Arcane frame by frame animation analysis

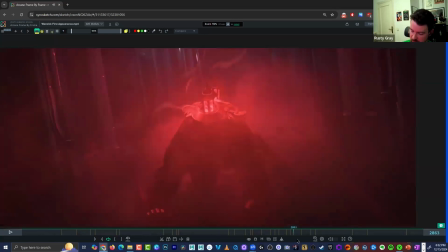There's all that follow through with the energy going into this rotation back and forth through his body as that happens, and him actually trying to throw the claws down to catch himself. and then charge ahead and change direction.
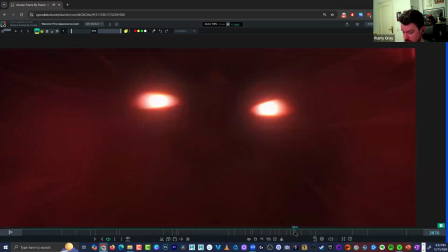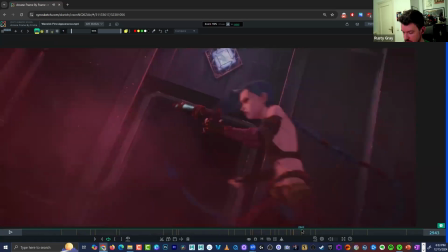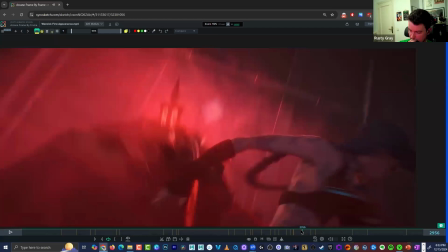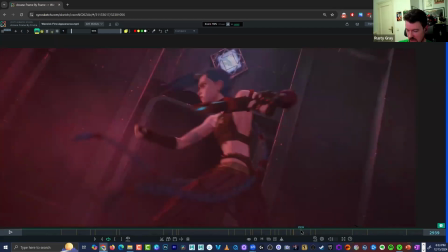Things like this are really cool. We'll see this fairly frequently as well with more clips we look at.
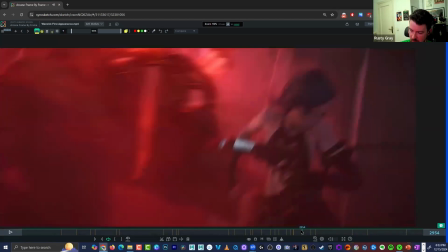But like here, it might be a little confusing at how we end up at this perspective,
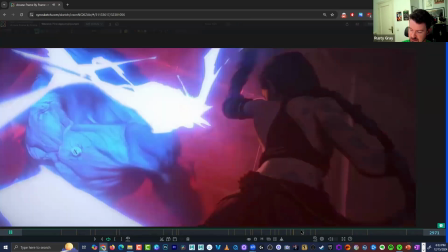because it feels like we're looking at her more profile, and all of a sudden we're here, and there's a lot of like camera stuff going
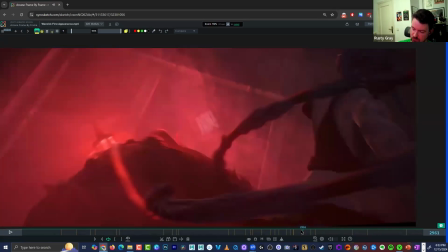on with the shake. She really is just moving close to camera, completely changing her direction on us. And I think using that 3D space, so if you start out far away, you start with maybe your profile, and then you end up over the shoulder, and you end up close to camera,
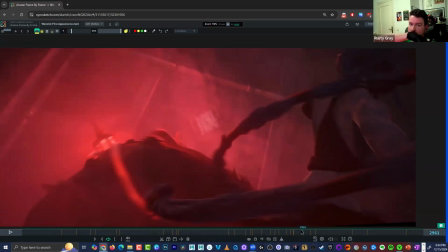we really feel like this world is alive,
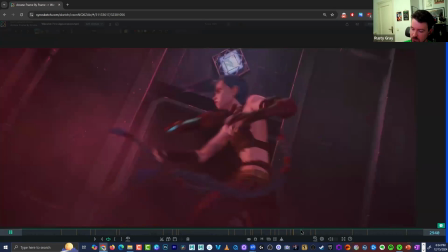and they're moving around in this world when you do those sorts of perspective changes for the audience.
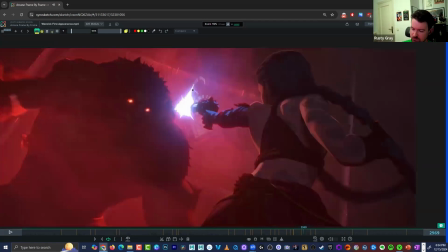On top of all the other things we've been seeing, right? This wind up blast.
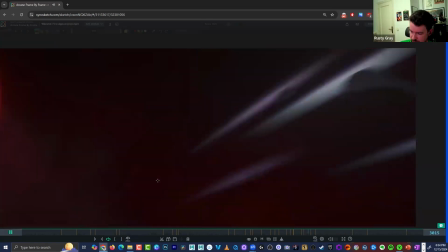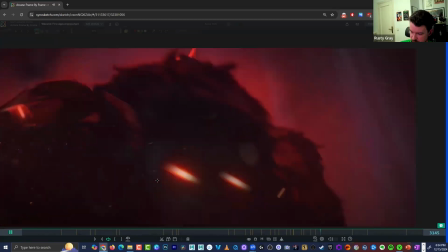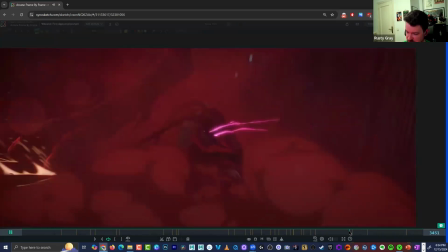Yeah, then there's these really cool frames here
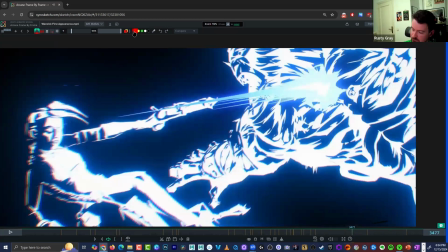where they're doing a little bit differently the flash impact frames, where you get the white and then the inverse
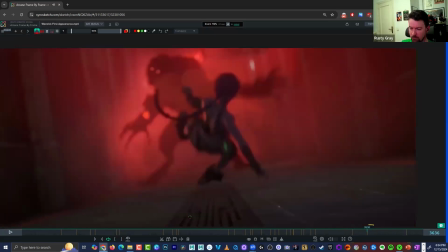for these hits, these slow motion moments. But those are some big takeaways for me through this section.
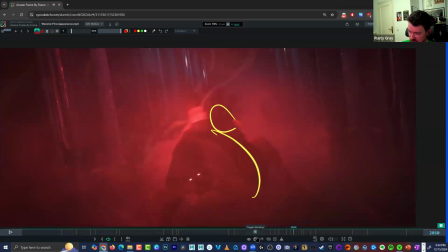Hopefully that's been interesting and enlightening for you guys. Cool. Let's take a look at this one then.
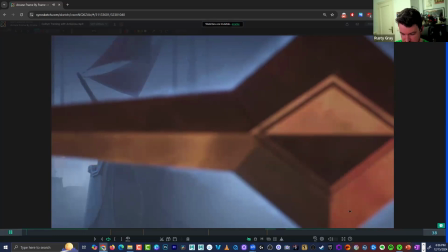Navigate it. I have my sketches. This form is your base, child.
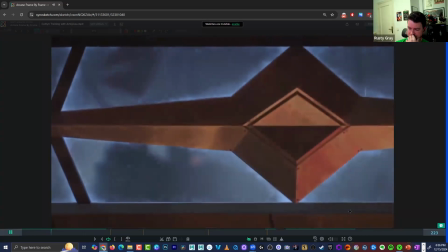Your eyes see what others don't. Might.
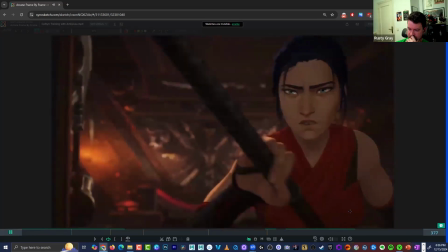Bending your environment to your will.
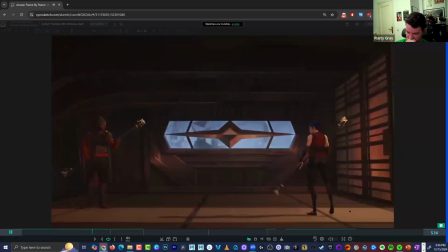Your speed is improving, but eventually you need force.
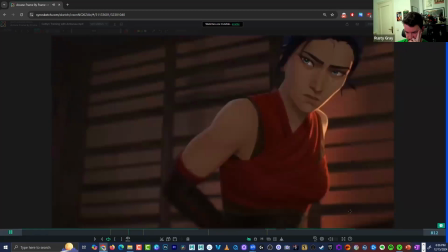Too much force exposes you to risk. Indeed.
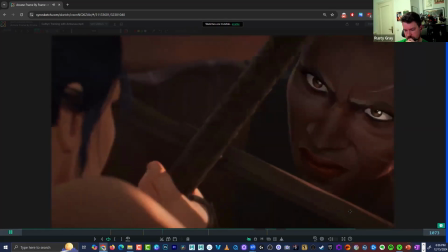The last is guile,
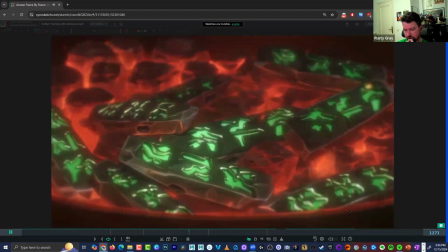phantoms, tricksters, mages, absent honor, absent accountability.
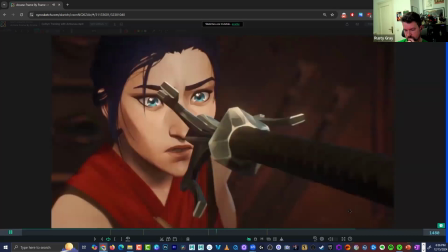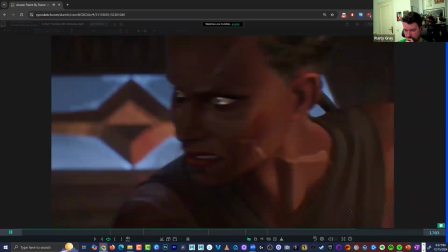Remember this, Caitlyn. Tunnels in your eyes, lava in your veins, shadows in your heart.
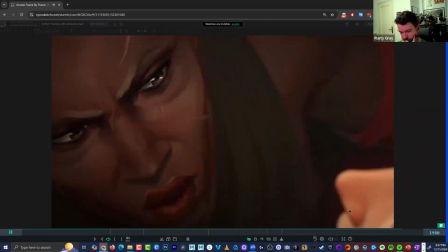This is the truth of combat.
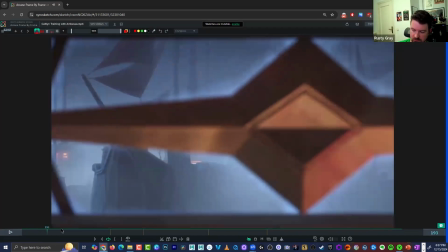Why does
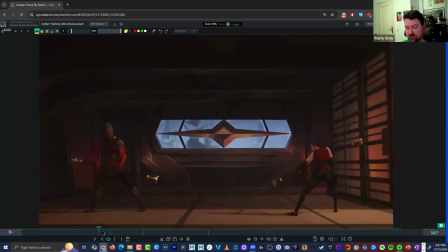she feel stronger in this fight? Not just that she wins. She's 'Cause always she's- like, yeah. Her head is always higher than Caitlyn's too.
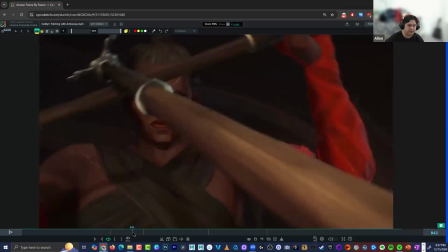Like, so her stance, even in that scene where it's paused, is up, where Caitlyn's is back, and her
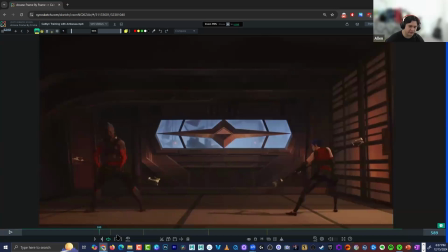the stick is pointing towards Caitlyn a little, just subtly, it was a little bit higher, and it's more horizontal, where Caitlyn's is like pointing towards the ground. And she has like a more imposing stance. Mm-hmm.
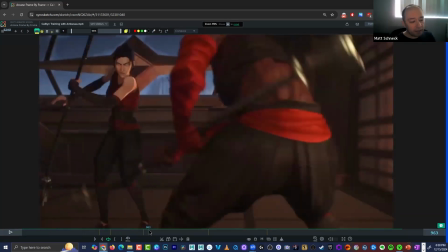It's just more solid. Like she's more grounded.
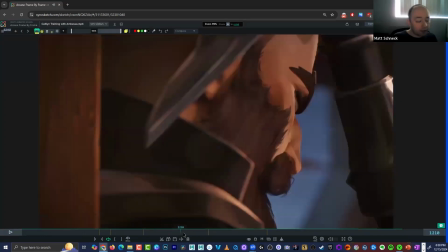Like Caitlyn is kind of more fluid and kind of bounces around a bit, where she's more like a rock,
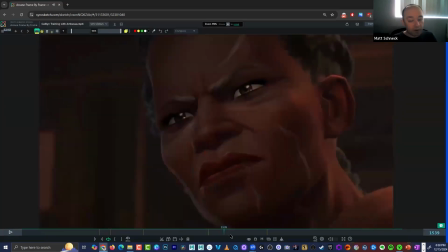and like all of her movements are very purposeful and conservative.
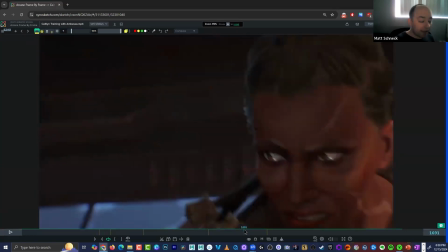You know, like she moves what she has to move, and that's it. There's not as much overlap.
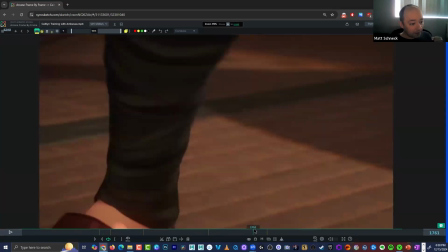You know, it's just kind of,
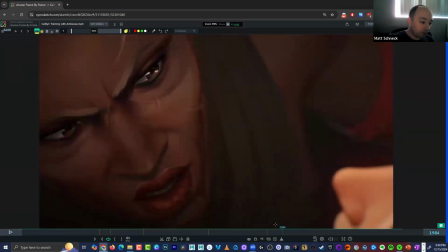you know, it's that brute force strength of, you know, all the movements are snappy.
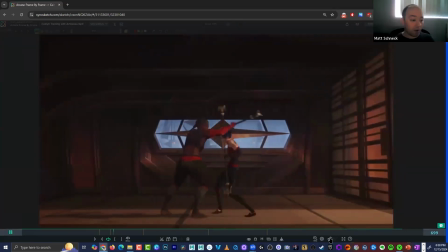Yeah. Where it's like, you know, you've got your slow in and your slow out, and like a frame or two in between, where it's just
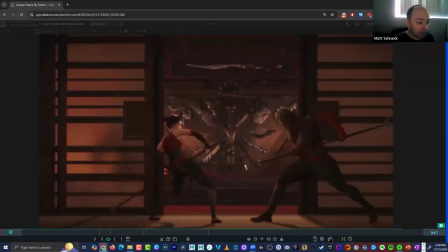versus Caitlyn's more fluid kind of approach to it, at least on watching it the one time.
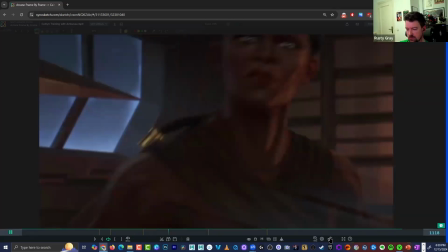Yeah. So I think I think both of those points are on the money.
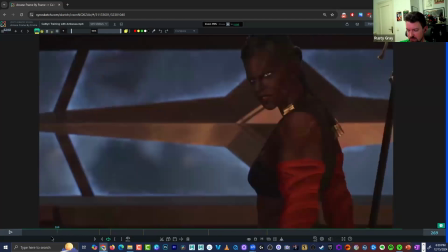I think she Ambessa here is this is Ambessa, by the way.
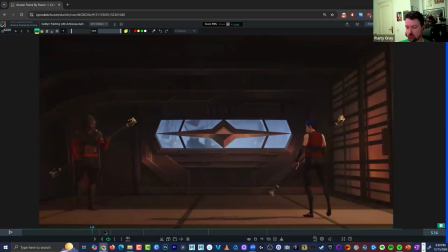She is definitely a lot more conservative in her motion, as she doesn't move so much. To me, Caitlyn feels more frantic and or off balance in her motion, and that's what you would see with, you know, when we watch
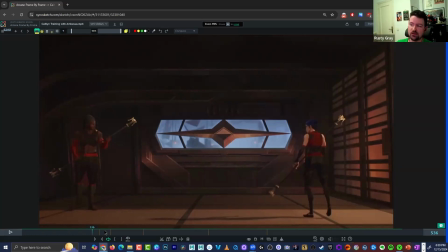real fighters. If we see someone who's a veteran, or if we see someone who's a veteran, not even just fighting, but in anything, you know, a pro will do only what they need to know. They'll know exactly the amount of pressure to apply, right? They'll have precision with everything. It's kind of like, even with
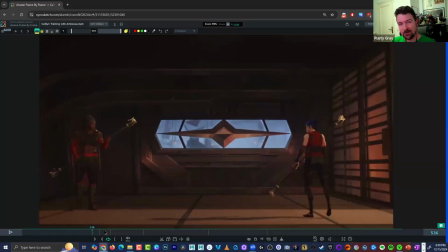like I saw this really adorable video of puppies once running for their dinner, and how they would slide into the kitchen and then try to change direction to run down the tile to get to the food,
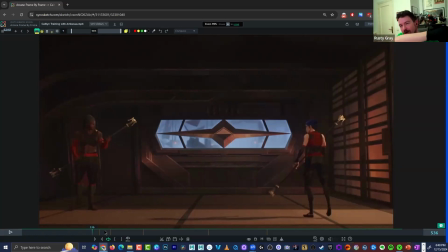and all the puppies would like fly into the wall and like bounce to the other wall as they were trying to change momentum and go straight. And the mother would come in, and then you would just see none of that. She wouldn't collide into the wall or anything.
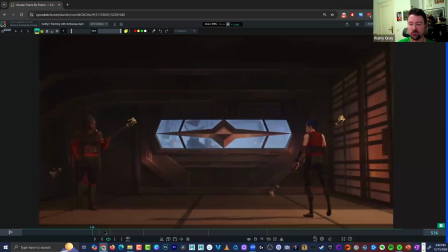She would be a lot more direct with all of her movements, much more in control, right? So I think that's important to note and to think about when you have two characters that are fighting. You know, you can convey their differences in their body size and weight and ability,
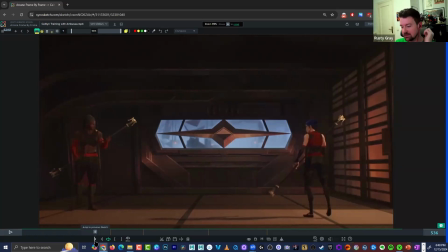as well as their like experience level and things that they can do, by choosing how they move to be a little bit different. That's maybe a higher level thing to be concerned about, but that should hopefully be something that you reach one day,
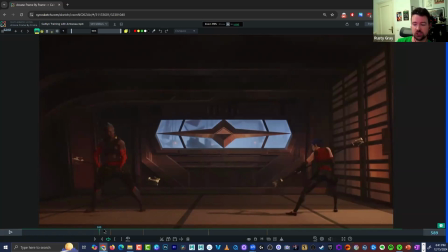where if you're doing a two character fight scene, or even if you're just showing one character off, you want them to feel a certain way. You want Spider-Man to feel a certain way, Batman to feel a certain way, right?
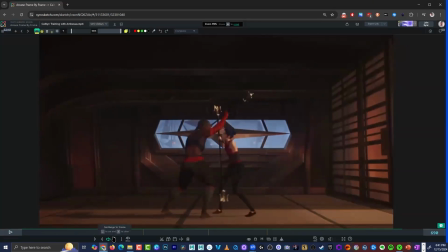I would say that Caitlyn is like much more emotional than Ambessa, and that's also put something in her movement.
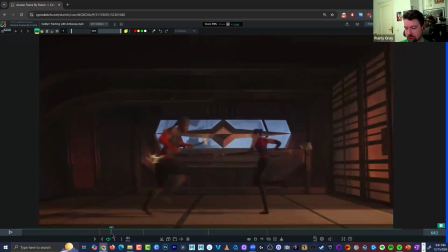Mm-hmm. Absolutely. Yeah, and that's part of it too, right? An experienced person is not going to be so nervous or emotionally flustered. Um, you know, when she steps into this, she really hits this position and holds it,
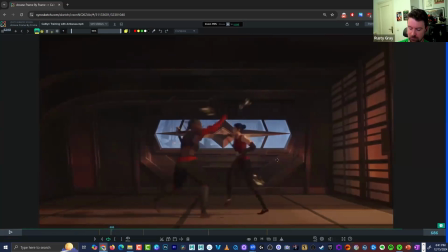and you see that Tessa, or not Tessa, you see Caitlyn, just kind of ricochets off of her, like her staff folds inward here, and she follows through past it and kind of get rocks around.
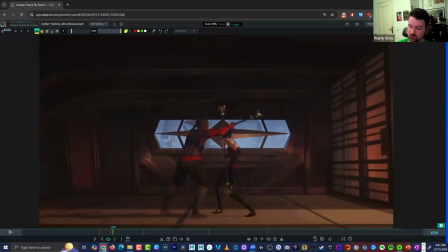And from holding this position, you know, Ambessa just kind of shoves with her arm, and then she's off, right? She's very much in control of the situation, and has this quick attack.